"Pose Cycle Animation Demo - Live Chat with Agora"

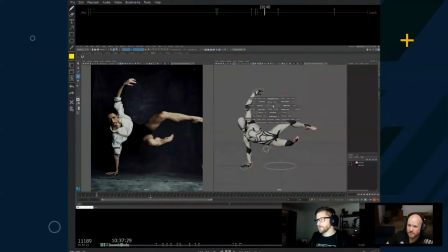(12:23)
Yeah, I guess next I just kind of start blocking out the other poses, you know. Right. So as you're blocking out this first pose, you're thinking, how's this character going to move? And then is it just experimenting, or I'm sure we'll see?
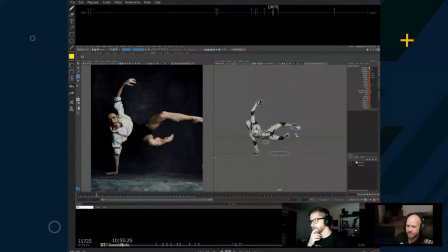(12:40)
Yeah, I mean, I kind of had something in my head, like as I was working, I was like, okay, I'll probably want to, I realized it's kind of like a vaulting pose. Like it's as if he's vaulting over something, but I didn't just want to do it. Like it looks like he's coming towards camera in a way. So I kind of went a bit rogue and went the other way.
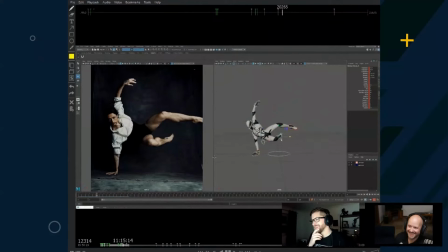(13:00)
Yeah. Just to make it harder for myself. Yeah. Because I thought, well, that's not going to be super interesting if it's just a vault. So yeah, I thought I'd go left, screen left, and yeah, have him go that way really. So I was just trying to work out like, well, what would be the next pose?
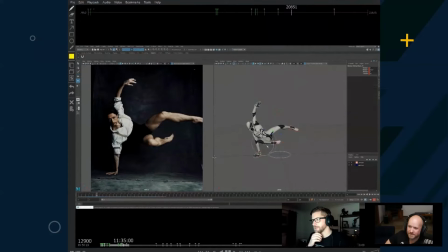(13:19)
I guess he would kind of like bring his body in a bit and try to like push his legs out and push himself off that way, like because his arm's going to be pushing him that way, kind of thing. Yep.
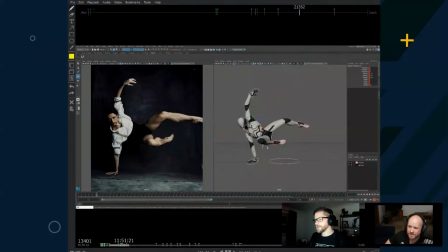(13:35)
So yeah, I mean, sometimes, I mean, I usually do work in like key poses, so with a walk cycle, but when it's something like this and I'm trying to work it out, I sometimes just go straight ahead and just start keying what makes sense to me. Just so that it helps me figure it out, you know, like,
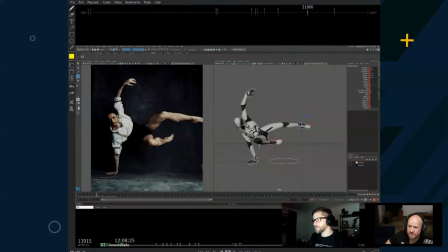(13:53)
because I don't really know for sure where the next contact pose is going to be, and I kind of have to work it out visually. So yeah, whereas with a regular walk cycle, you kind of know, you know, this foot plants, then it, you know, the body goes down, all that kind of stuff. You kind of know what happens.
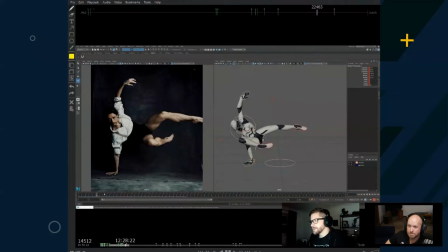(14:12)
Whereas here, I'm like, well, the arm is technically a leg in that case here, and then you know, how is he? I'm just basically trying to work out like how is he gonna shift his weight to the next part and make it look believable.
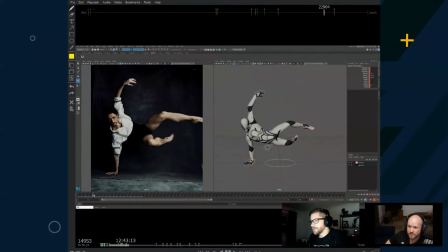(14:28)
Because I guess with poses like this, I mean, I can't hold my weight like that, and you know, I was trying to work out like, is this even possible, and would someone be able to do it? And technically, like, I don't think you have to make it realistic.
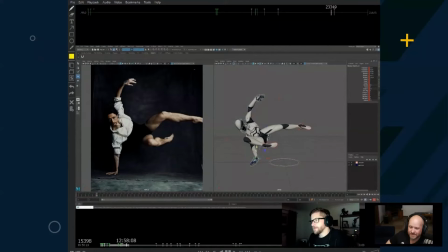(14:43)
Like, someone doesn't have to actually be able to do it, but it has to be believable to some extent. Yep. Like as long as things look right and the physics make sense and you know, it's believable in your mind, then that's what matters really, I guess. Sure.
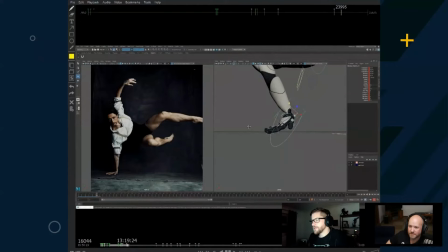(15:04)
So yeah, I mean, one thing I forgot to mention is I usually do try to like feel it out a bit before I start animating. So even though I can't, I couldn't actually do this walk cycle I end up with,
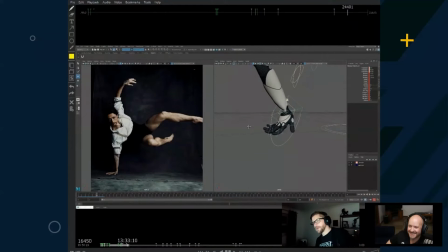(15:18)
I kind of like tried to put my weight on my hand and try to like lift myself up and feel where, if I was going to push that way, like what would come next, and like how would I push my weight across. Yeah, I try to do it on a soft floor if possible. Yeah.
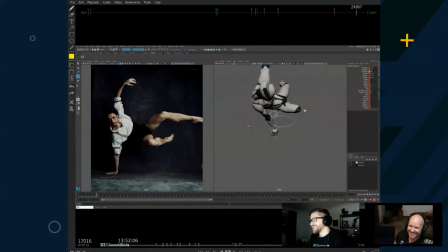(15:37)
Because it can get quite painful. Just in case something goes drastically wrong. Yeah. And that's the most important thing as well. What you just said is just feeling it out. Get out of your chair and actually notice what's happening in your body,
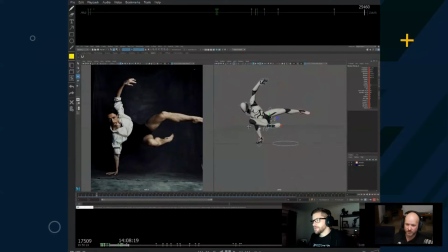(15:52)
and that's really going to inform a lot of your posing decisions as well, and really help you get that believability into the animation. Yeah, because I guess with a lot of stylized stuff, like when I was working on League, a lot of it, you know, I'd never be able to do, like a lot of these attacks and things, or you know, most of it I couldn't do.